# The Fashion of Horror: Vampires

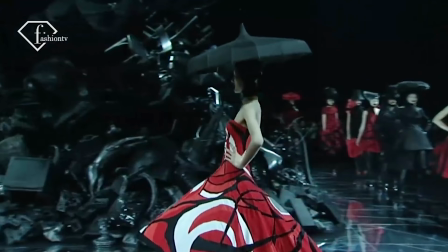(12:22)
The Horn of Plenty collection, though he never mentioned vampires as an inspiration, featured distinctly vampiric looks,
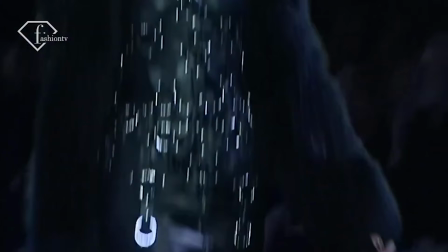(12:29)
with their blood-red lips and pale faces, Dracula-adjacent color story, and gothic influences.
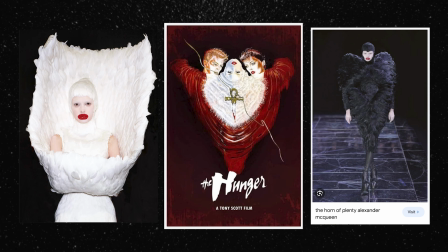(12:35)
These feathered looks in particular share similarities in silhouette and texture with the poster for The Hunger, which makes me wonder if the film was still on his mind while working on this collection.
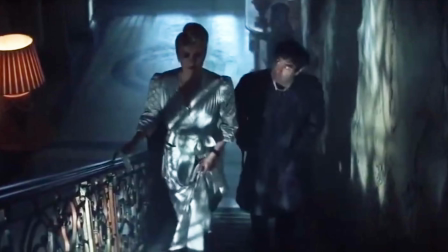(12:48)
Vampires saw a real shift across the next 2 decades. The Hunger brought vampires into the fashion sphere, and while its costumes were sleek and stylish,
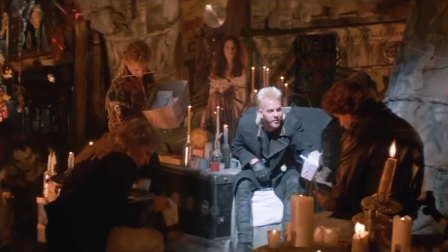(12:57)
other 80s vampire offerings that coincided with a boom in teen films gave vampires a more youthful and punk-inspired look. These vampires weren't old men in suits. They were teens and 20-somethings in leather, biker jackets, chunky jewelry, mesh singlets, and jeans.
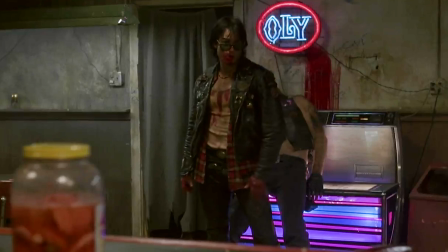(13:15)
Rugged, sexy, dirty, and dangerous. Sexy! Oh. In 1987's The Lost Boys, the vampire costumes mix new romantic staples and the emerging grunge style. During his transition into a creature of the night, our main man gets an earring, which would have had the kids in the playground telling you looked gay about 20 years later, but at this point in time,
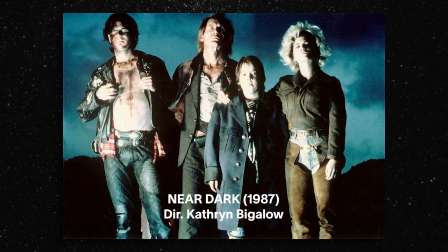(13:37)
it symbolized rebellion and adolescent angst. The same year gave us the punk-western hybrid styling of Catherine Bigelow's Near Dark. While the film was nowhere near as popular as The Lost Boys,
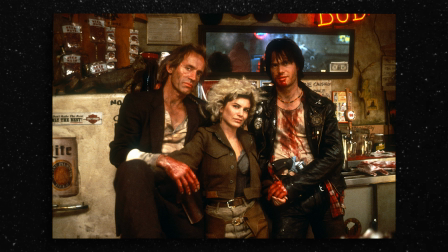(13:50)
it helped solidify this edgy and disheveled look as something we associate with vampires. These vampires were nonconformists and therefore viewed by teen audiences as really fucking cool, man.
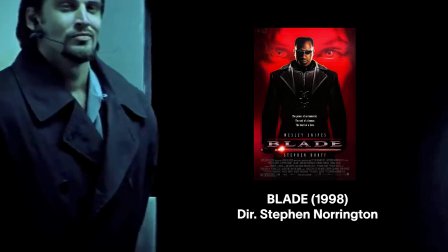(14:05)
1998's Blade, the first of the trilogy, introduced another cool, now 90s adjacent aesthetic.
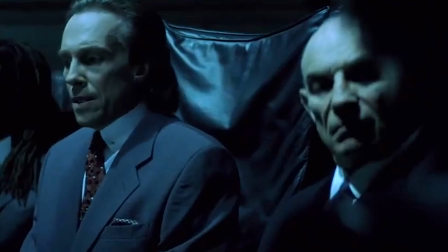(14:11)
While we do see a bunch of older vampires in simple suits, the new generation of careless,
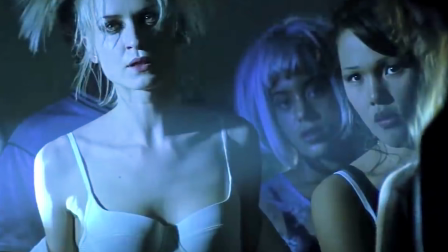(14:16)
party-hard vamps sport underground rave gear contemporary to the time.
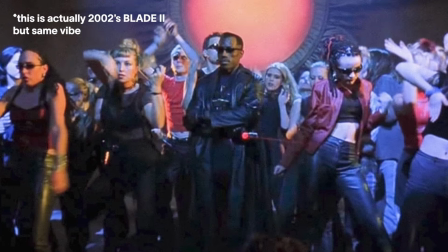(14:20)
More mesh, low-rise leather trousers and crop tees and tanks, almost all in black.
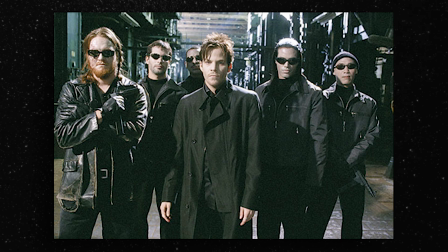(14:25)
Outside of the club, we see this film's main vampire crew wear boxy leather jackets and sunnies,
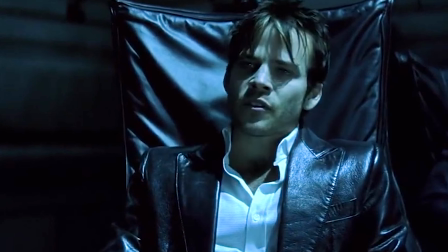(14:30)
with their leader Deacon Frost taking things in an even more grungy pop-punk direction in an all-black trench,
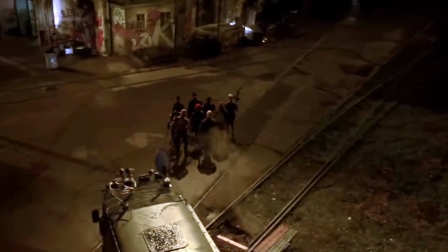(14:37)
unbuttoned shirt, and smudged eyeliner. Once again, these vampires look sexy and desirable, like they wouldn't let you into their party unless you knew the DJ.
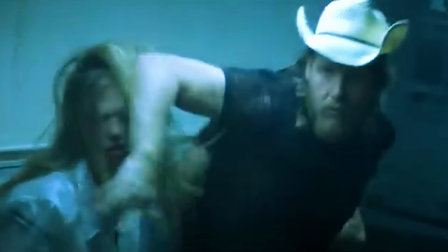(14:46)
It actually came out before The Matrix, but shares some very similar styling, with Blade himself in a super 90s long leather coat,
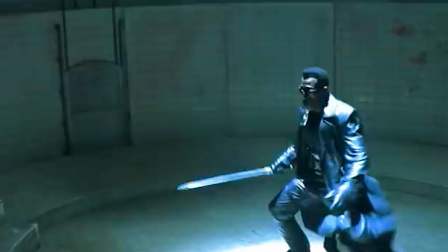(14:55)
speed dealer sunnies, and utilitarian pieces fixed with metalware and harnesses. In all the above films, the way the characters dress could be replicated by audiences now and then without it seeming out of place. Would you wear this to the club? No. But would you wear this to the club? Absolutely. And you're probably going to get offered poppers. If you have seen any of my videos, you will know that I have a fondness for a gown and a frilly shirt. And it's for this reason that this vampire archetype is my personal favorite.
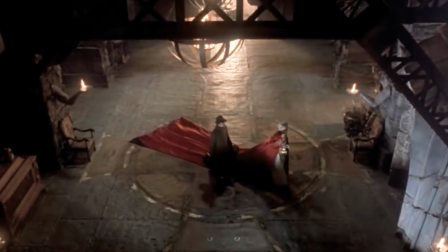(15:28)
The glampire costume is decadent and flouncy.
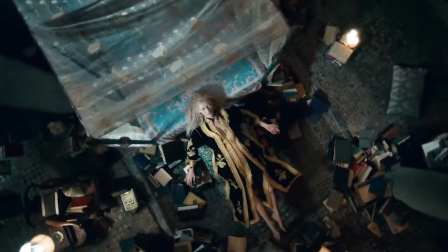(15:31)
Huge flowing robes in silks and satins, billowing blouses, heavily bejeweled garments, and accessories.
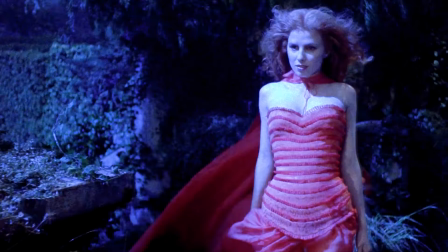(15:38)
The glampire look leans into romanticism, fantasy, and often 19th century European fashion. These bitches are camp, like red dress and a silver wig, singing in 11 languages while doing the splits. 1922's Bram Stoker's Dracula, directed by Francis Ford Coppola and costumed by Japanese-born Eiko Ishioka, has unparalleled costumes that breathe new life into the familiar tale.
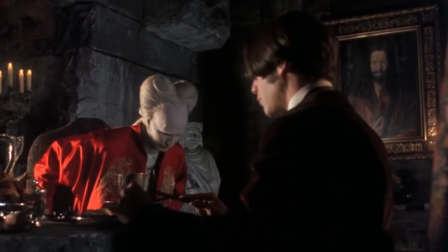(16:05)
We've still got the recognizable suits, robes, and color palette,
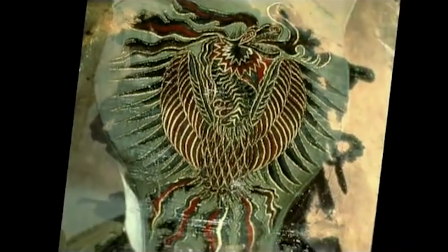(16:09)
but Ishioka also brings in authentic elements of Eastern and European design to give it the familiar suits a much richer, old-world look,
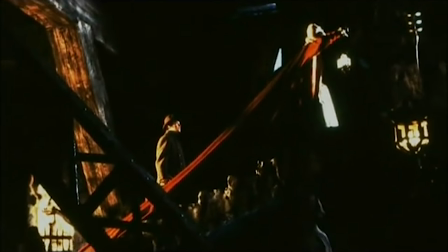(16:18)
recognizably opulent across cultures, and making Dracula stand out in this Victorian world.